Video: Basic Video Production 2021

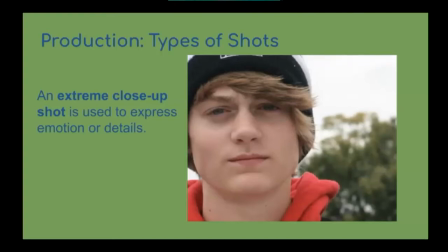(24:43)
But a lot of times in school productions or in KET productions, our extreme close-ups are used to get across in emotions, because we really identify most with each other by how we feel.
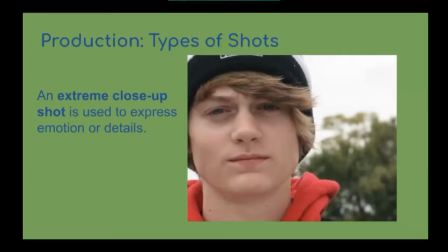(24:57)
And you can see that mostly in the face. Then we have angles.
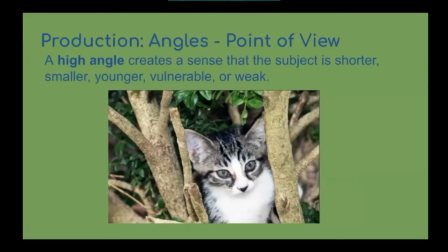(25:03)
There's a high angle looking down, which makes your subject look more vulnerable, smaller, weaker. And then there is the low angle looking up,
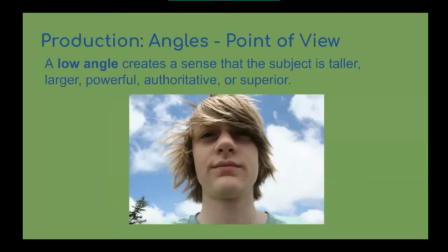(25:14)
which can make the subject look more maybe older, taller, more authoritative. So angles are very important for telling your story as well.
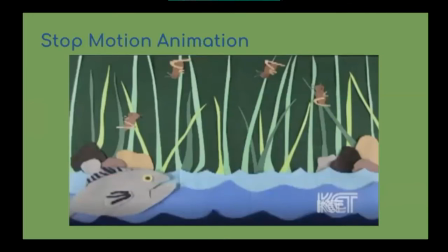(25:30)
And I like to talk about stop motion and demonstrate it, and I don't have a way to demonstrate that today. But stop motion animation, if you've watched any of Tim Burton's films like Nightmare Before Christmas,
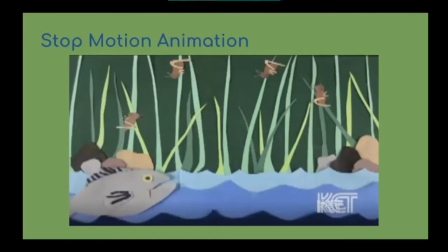(25:43)
Corpse Bride, those were created with stop motion animation. I'm going to show an example of a KET stop motion animation in a second. But basically what you do is you have to have, you can use a still camera or a video, and you have to use a tripod.
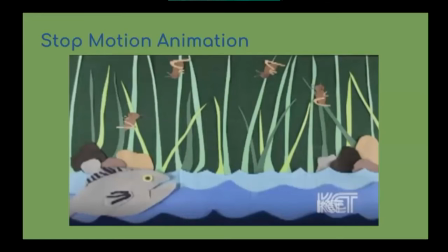(26:00)
A tripod is, or some way of securing your camera, is very important. Handheld, you're going to start moving around and it's not going to be very consistent. So you want to have your camera secure,
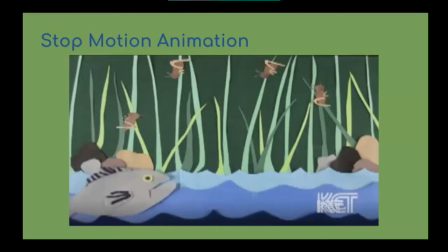(26:14)
and a lot of times it's fun to create a little set out of a shoebox or something and then have action figures or Play-Doh. In this case, I think they're using felt and construction paper. But you have the set, and then the camera, you hit record or take a photo,
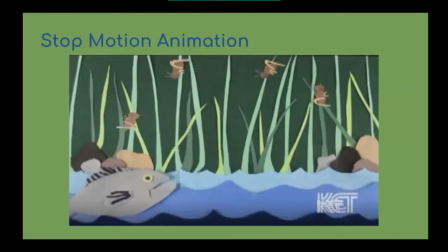(26:33)
and then you move an object. Then take a photo or a video, and then you move the object. So you don't want to show the person moving the object, basically. I'm going to show this, and then we'll talk more about that.
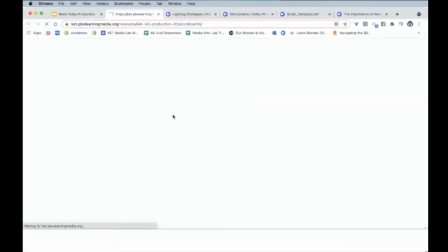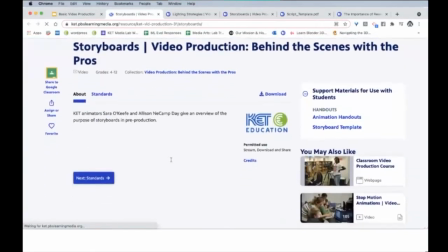(26:54)
And this, again, is where Sarah and Allison at the beginning were talking about storyboards. And I hope this isn't the same one.
So planning for a stop animation is very important, and something that Alice and I do is storyboarding. And storyboarding is basically just writing out what you're going to be doing. We use a worksheet that has squares and lines.
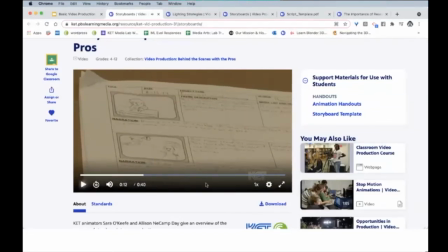(27:15)
Okay, I think that's the same one I've already shown you. Here, this is the one I meant to link to, sorry.
The skills to be able to do a stop animation are patience, you need to be organized.
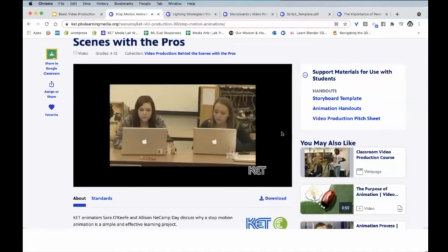(27:30) You need to be able to do research on the topic that you're going to be animating.
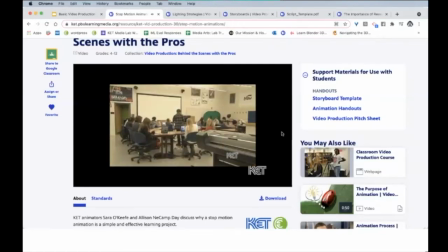(27:34) I think all those skills are important if you want to have a good stop animation. Having students animate cycles and processes is really a natural for stop motion, because a lot of times it's a concept that you can't just take video of quickly,
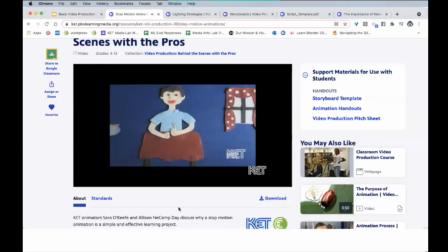(27:52) but in the process of doing a stop motion, you can quickly show each step.
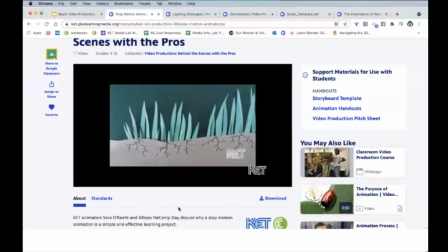(27:57) And some of the ones that Sarah and I have done too, actually, of shown cycles, like we did the food chain, and that was really successful. A good example that I've seen of stop animation used in the classroom is illustrating the water cycle.
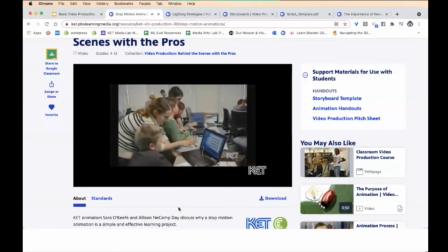(28:11) And, you know, I think it's an interesting way for students to understand the concepts of the water cycle by doing it as stop animation. It's very visual, it's hands-on, you know, they're going over the concepts over and over again by doing the animation.
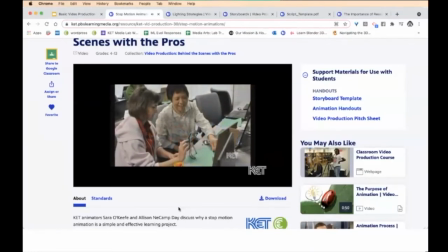(28:24) So I think it was a very creative way of doing it.
Okay.
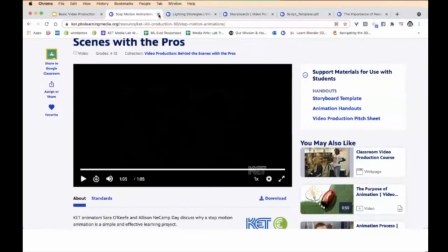(28:28)
So I'm glad that was on a suggestion on the side, because I had linked to the wrong one.
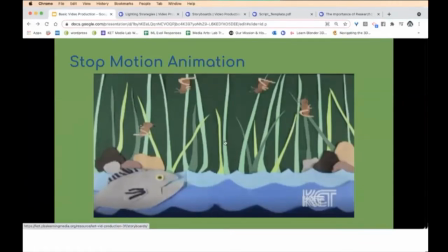(28:34)
But this is stop motion. You saw it happen a little bit there. I like the idea of using it for students to tell or teach processes and share with each other.